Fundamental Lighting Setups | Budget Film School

Whether under sunny skies, warm tungsten lights, or cool LEDs, every videographer must know how to light their subject. Hi, I'm Jonathan E., and I'm the creative director for SGTV, and welcome to our budget film school. In this episode, we will be going over fundamental lighting setups. For a two-point lighting setup, you need three things: your camera and two lights. One of these lights will act as our key light. The other will act as our fill light.
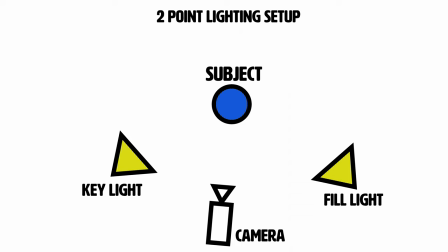30s
The key light is the main source of light that illuminates your subject. The fill light is often a softer light, and its purpose is to reduce the harsh shadows cast by the key light.
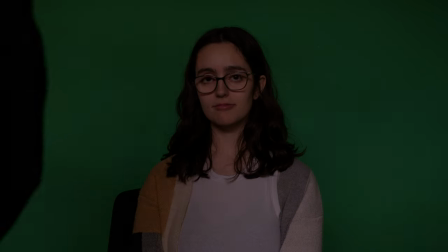39s
For a two-point setup, position your subject in front of the camera in a direct line. Choose a side to place the key light off to the side of the camera so that the light is hitting your subject directly.
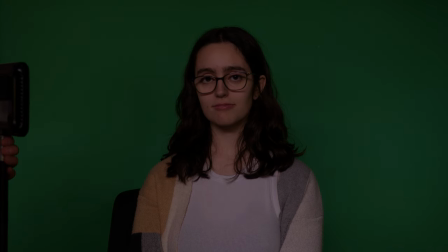48s
Don't forget to yell "striking" before turning on any lights in front of a subject.
Striking.
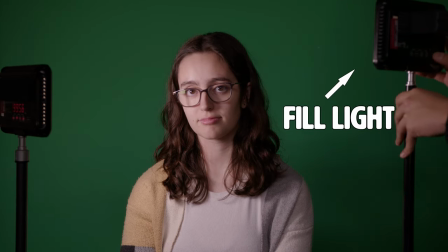54s
Place your fill light in the mirrored position on the other side of your camera to lighten the shadows on your subject's other side.
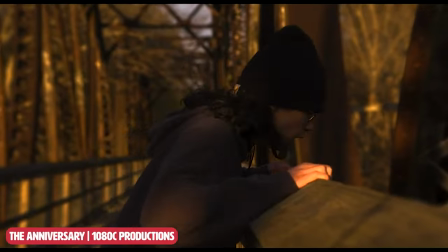61s
You can use lights on light stands, natural light, or a mixture of the two in order to get the feel that you're looking for. If you use natural light, I'd recommend finding something to act as a reflector or a bounce in order to have more control over the image. Three-point lighting is very similar to two-point lighting, but now there's a new light that we're going to call the backlight. As you can imagine, the backlight is positioned behind your subject, and it produces a rim of light that goes around the silhouette of your subject, providing additional depth to your image.
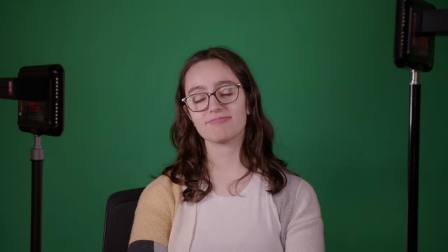93s
For a three-point lighting setup, you're doing basically the same thing as the two-point lighting setup, but now with a backlight.
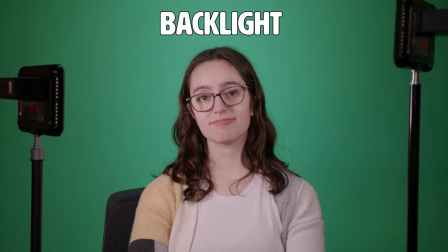98s
Adjust the positions, angles, and intensity of the lights in order to get it just how you want. As mentioned in the last episode, there are no hard set rules about the angles and positions of your setup. Experiment with the lights that you're able to use and find all the effects that can better convey the message you're trying to get across to the audience.
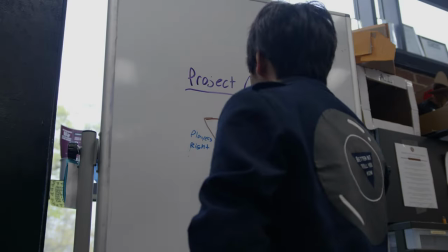118s
When you have the setup that you like, you should write it down. Mark the position you want down in your space or in a notebook with all the setup details you used for the scene.
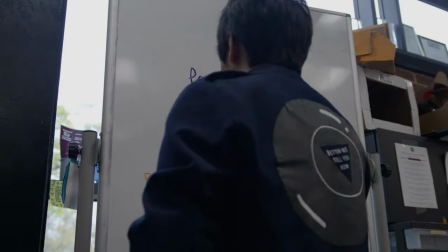126s
This will make it easier to recreate if you are reusing the same shot over and over again, or if you have to split shooting between different sessions. It's like cooking. At some point, you're gonna have to learn how to do it by feel, but right now, you've got a pretty good baseline. I've only got one exercise this episode, but in doing it, it'll make you a master at setting up two- and three-point lighting.
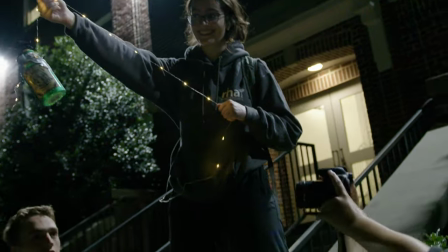147s
The first step is to find some lighting sources not made for film. Lamps, flashlights, candles, screens.
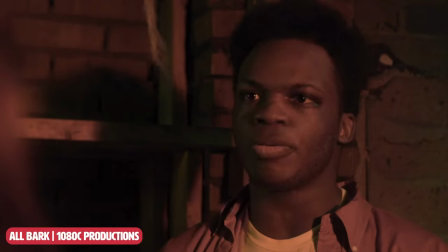152s
Then, try to get a well-illuminated shot using a two-point or three-point setup with only what you're able to find. I've always believed that creativity comes from working around limitations, so just go out there and try it out. And I hope that you're able to take some fantastic photos and videos using these setups. If you know someone interested in making video content, send them over to youtube.com/sgtvcreative to be on the lookout for the next episode of the Budget Film School. Also, remember to follow our social media pages for announcements on upcoming videos. Thank you for watching, I wish you well, and always remember to be creative.